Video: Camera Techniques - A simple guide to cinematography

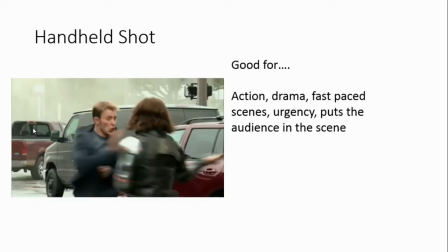[6:37]
The next type of camera shot is a handheld shot this is when your camera is not on a tripod at all and it is often quite
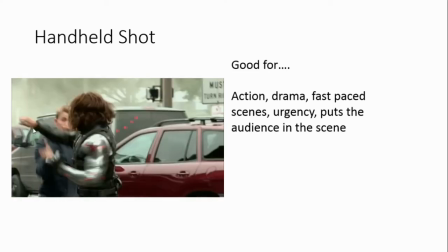[6:45]
shaky you see them in horror films quite a lot but a handheld shot often
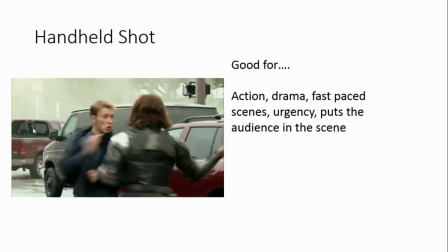[6:50]
adds this sense of action drama it's urgent it makes them seem quite
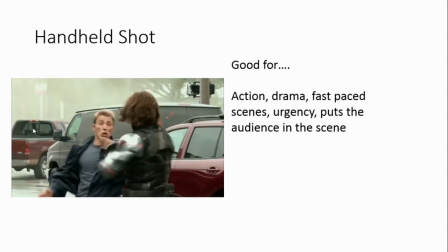[6:55]
chaotic and fast-paced and it puts us in the scene it makes us feel like we're really there as though we are really
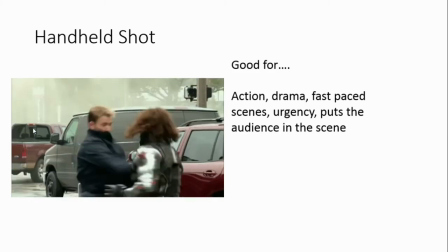[7:00]
I don't know dodging the blows of these characters or you know it's so it feels quite
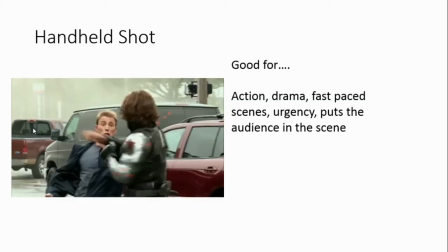[7:05]
real and yeah it's it's quite dramatic
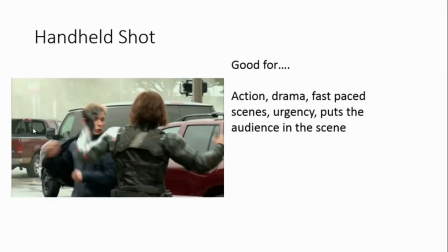[7:09]
you can also have and my PowerPoint
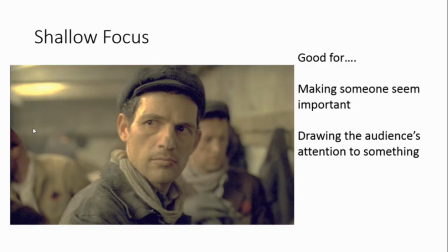[7:15]
catches up with us shallow focus shots shallow focus shots is to do with what is in focus in the shot and a shallow focus means that only the things in a part of the shot are in focus if example at the moment we've got this man here in the foreground closer to us
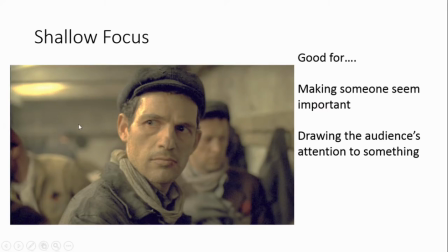[7:33]
that's in focus all the things behind him are blurry or out of focus and you probably have the odd feature to do this on your phone and often what you want to do is to make something seem important so you might want to make one particular person seem important and other people to
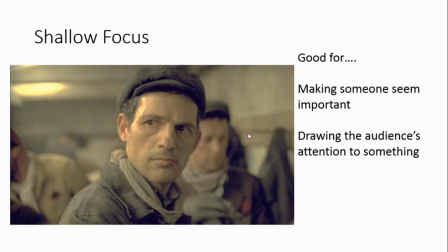[7:50]
be less important or to draw the audience's attention to one particular person or thing and the opposite
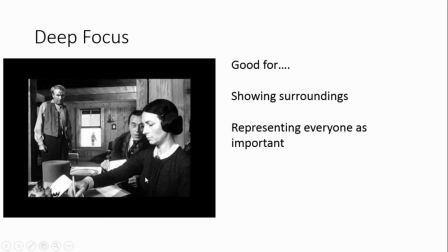[7:57]
of that is a deep focus which is where basically everything in the shot in the background and the foreground is in focus and that allows us to see all the surroundings but it also represents everyone as being quite important because we can see all of them.
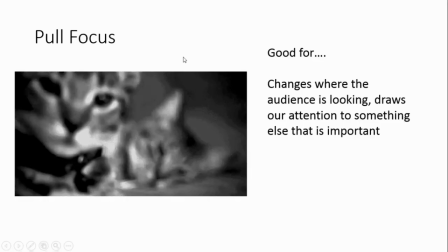[8:15]
A pull focus is where you're changing the focus in a shot. This is called a pull focus because somebody's job is literally to pull the lens round on a camera and change what it's focusing on.
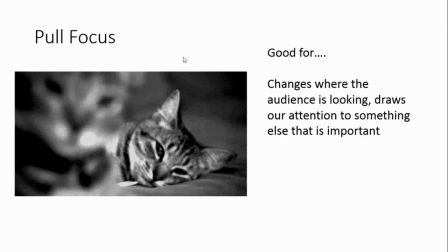[8:28]
So in this case we're going from focusing on the cat in the background to the cat in the foreground and this normally is done to change and what the audience is looking at and draw our attention from one thing to another to see that something else is important or to see someone else's reaction so they're quite useful for that.
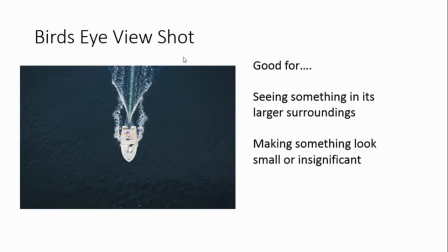[8:50]
You can have a bird's eye view shot this is a bit like an extreme high angle your camera is again up very high but rather than just looking slightly down at somebody at an angle you're looking directly down at them as though you are a bird flying overhead so sometimes this is used
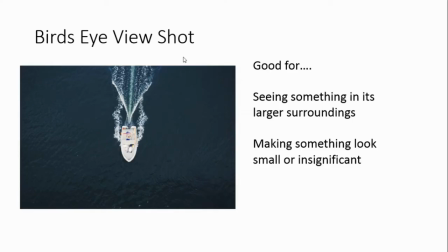[9:07]
for seeing something in its larger surroundings so for example seeing a person walking in a city it might allow you to see the whole city from above sometimes it makes something look small or insignificant so seeing this boat close up might make seem the boat important but if you're seeing the boat from
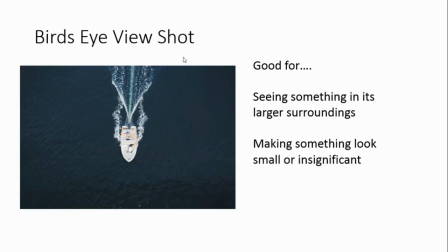[9:25]
this bird's eye view shot from high above it makes the boat seem quite insignificant in comparison to the large amount of water around it you
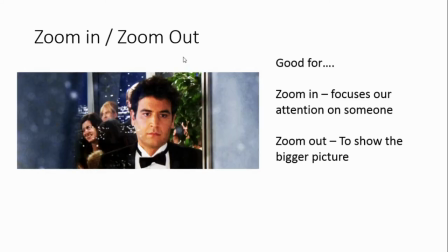[9:35]
can have a zoom in or zoom out okay so this we're seeing a kind of zoom out here and that is where the camera starts kind of slightly
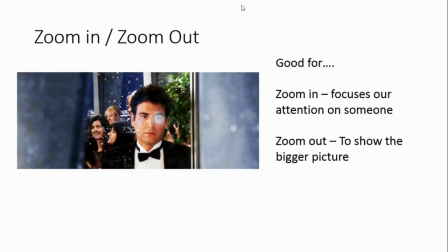[9:44]
closer up on him and moves slowly out you can get fast zooms and slow zooms and it could be going away from
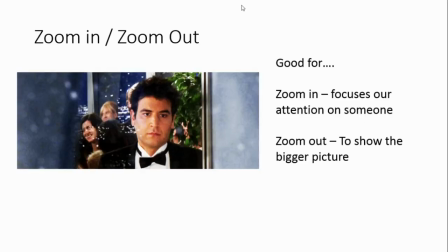[9:51]
person or towards the person so if it's going towards them it's a zoom in and if it's going away from them it's a zoom out so this is a zoom out
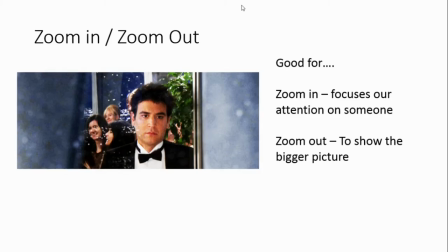[9:58]
and a zoom in where it went closer to him might focus our attention on that person or that thing but a zoom out shows the bigger picture so we're seeing him first of all on a close-up at the window and we think oh it looks like a nice party but as we
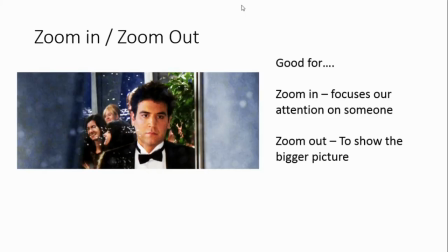[10:13]
zoom further out we see it's snow everyone else is happy around him but he's staring out a window and it makes him seem sadder because we're seeing the bigger picture it's actually quite rare to see zoom ins and zoom outs in programs now like tv and film you don't see them that often
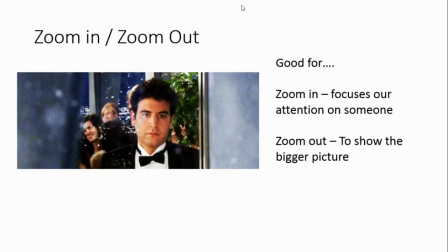[10:31]
um perhaps more common in music videos or adverts.
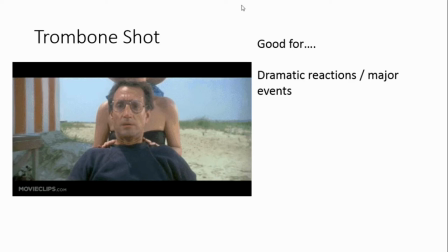[10:39]
This is a trombone shot, it's probably one of the most famous trombone shots.